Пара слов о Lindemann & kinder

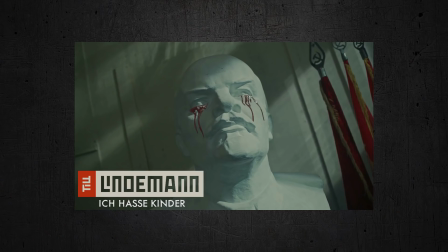[12:30]
Ведь так же тоже можно интерпретировать клип. Ну тогда неудивительно, что Ленин кровавыми слезами плачет. Хотя это, в общем-то, довольно клишированный визуальный прием. Наверное, будь здесь другая статуя, то кровоточила бы она. Еще один момент. При помощи красного цвета можно удерживать внимание зрителя, а также делать нужные акценты в видеоряде.
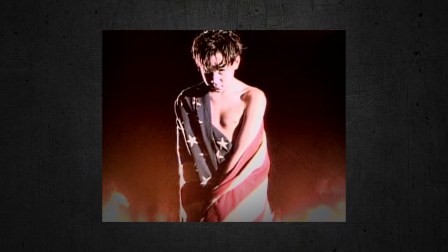[12:52]
Вот, к примеру, еще один клип о буллинге в школе. И основан он на реальных событиях.
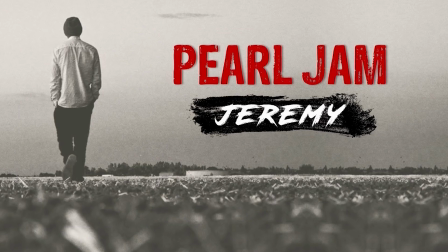[12:58]
Группа Pearl Jam. Песня называется Джереми. 8 января 1990 года 15-летний школьник из Техаса Джереми
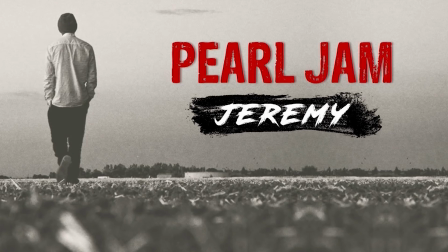[13:07]
Уэйт Делл застрелился в классе на глазах у своего учителя и одноклассников.
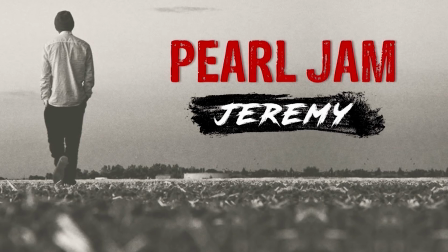[13:12]
Газетная заметка об этой трагедии вдохновила музыканта Эдди Ведера написать песню «Джереми».
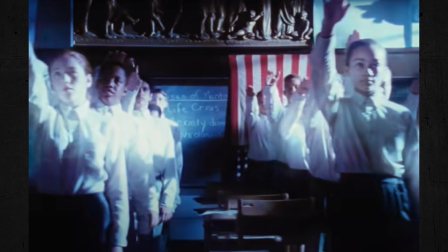[13:18]
А затем вышел клип. И, несмотря на то, что в большинстве американских школ также нет обязательной формы, здесь дети одеты одинаково, просто потому, что это лучше работает в визуальных образах.
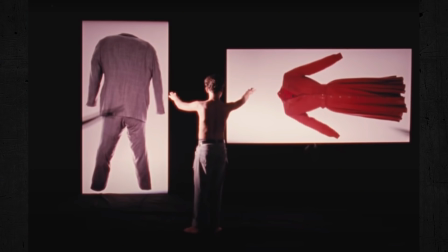[13:31]
Ну и акцент на красном. Еще. Здесь. Тревожный акцент.
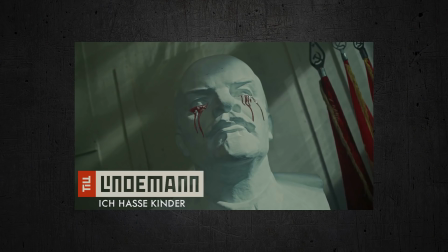[13:38]
Кровь. А если берешь советский антураж, то тут и вольности для игры с красным цветом гораздо больше.
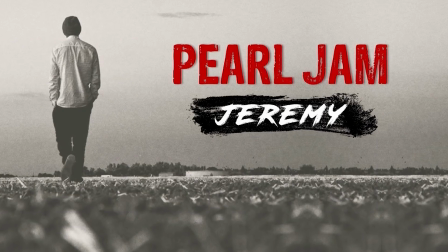[13:44]
Ну и еще одна причина, по которой я напомнил о клипе Джереми.
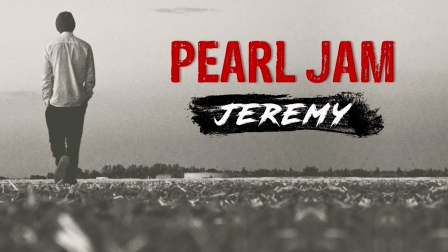[13:48]
Увидев его много лет назад, я, не понимая ни единого слова в песне, точно понял, о чем эта песня и ее идею.
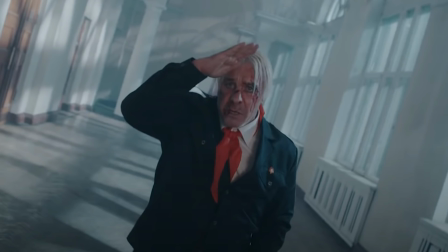[13:56]
А в случае же с этим клипом, смысл песни один, наполнение клипа другое, и нам как бы говорят, думай что хочешь.
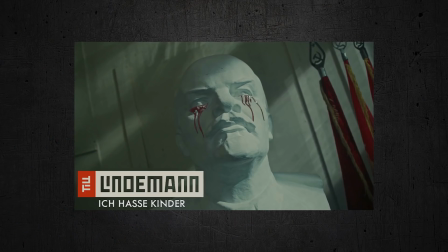[14:05]
Хоть так, хоть эдак. В общем, сильно глубоких смыслов я бы тут не искал.
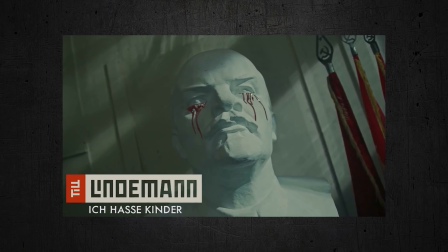[14:10]
Режиссер, скорее всего, решил, что таким образом клип привлечет к себе больше зрительского внимания.
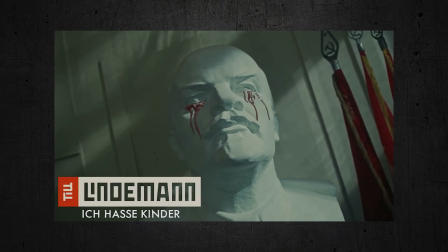[14:16]
Может, даже по аналогии с Дойчлендом.
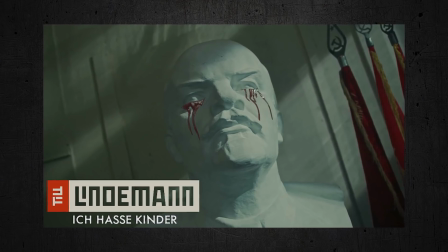[14:19]
И судя по тому, как мне заспамили личку с ссылками на этот клип и соответствующими вопросами, он мыслил в правильном направлении.
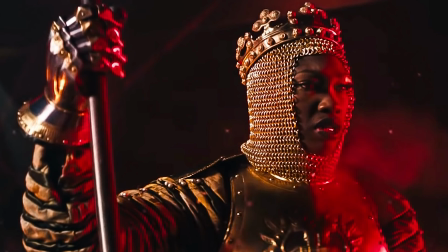[14:28]
Но все-таки это не Дойчленд. Оттого и заниматься разбором этого клипа не столь увлекательно. А больше, пожалуй, и добавить-то нечего. Вот такие несколько реплик у меня имелись на эту тему.
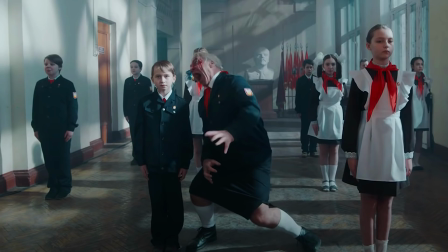[14:41]
Берегите детей, да и себя тоже.